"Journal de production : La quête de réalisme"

Au niveau de la réalisation, ce qui était vraiment important, c'était de prendre le plus de temps possible avec les comédiens pour faire les scènes,
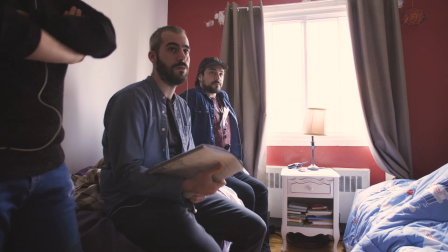que ça soit le plus réel possible, de laisser vivre ça en plan séquence.
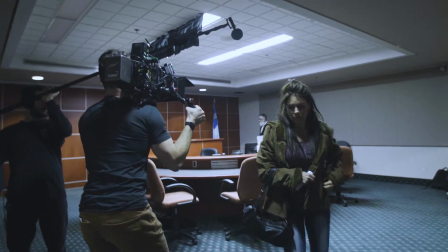Comme avec Julie, ce que je réalise, c'est que le plan séquence, sans couple, ça donne l'impression que tu vis en temps l'espace pis le temps.
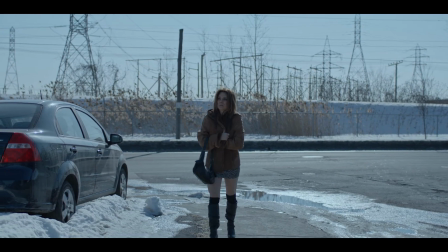Les moments qui ont l'air interminables sont interminables avec elle. L'idée, c'était de trouver comme une façon de raconter tous ces personnages-là, que chacun ait un peu sa personnalité à travers le ton,
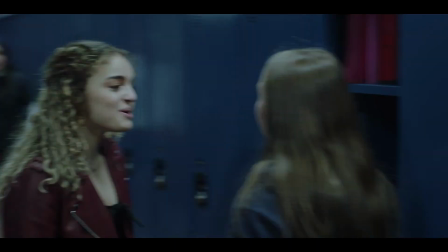pis que chacun puisse vivre aussi dans son segment, mais que dans l'ensemble, quand on passe d'un enfant aux parents, on comprend que tout est lié ensemble.
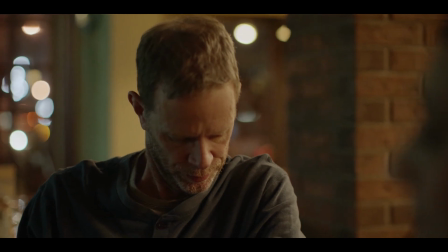C'est... C'est une personne qui reste à gauche. Je voulais tellement mieux pour ma fille que ce que moi, j'ai eu.
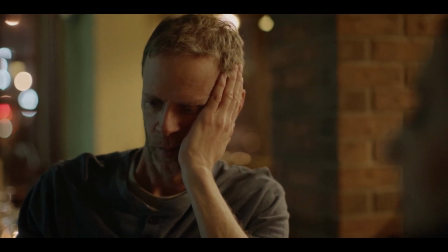Maman, ça, c'est ce qu'on veut tous, hein? Je me ramasse à la même place que mon Christ, le père.
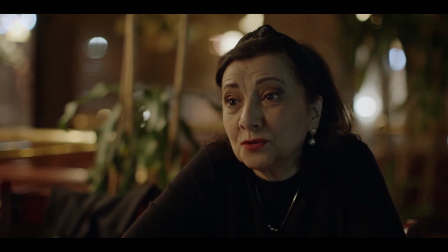Hé, arrête. Tu fais ce que tu peux. Même quand je suis là, je suis pas bon.
Le roman donne beaucoup d'importance aux enfants. Moi, j'avais le goût de montrer aussi que ces parents-là ont déjà été des enfants. Ils ont déjà eu des problèmes. et que c'est un passé et que maintenant, on les condamne pour tout ce qui vient, tu sais.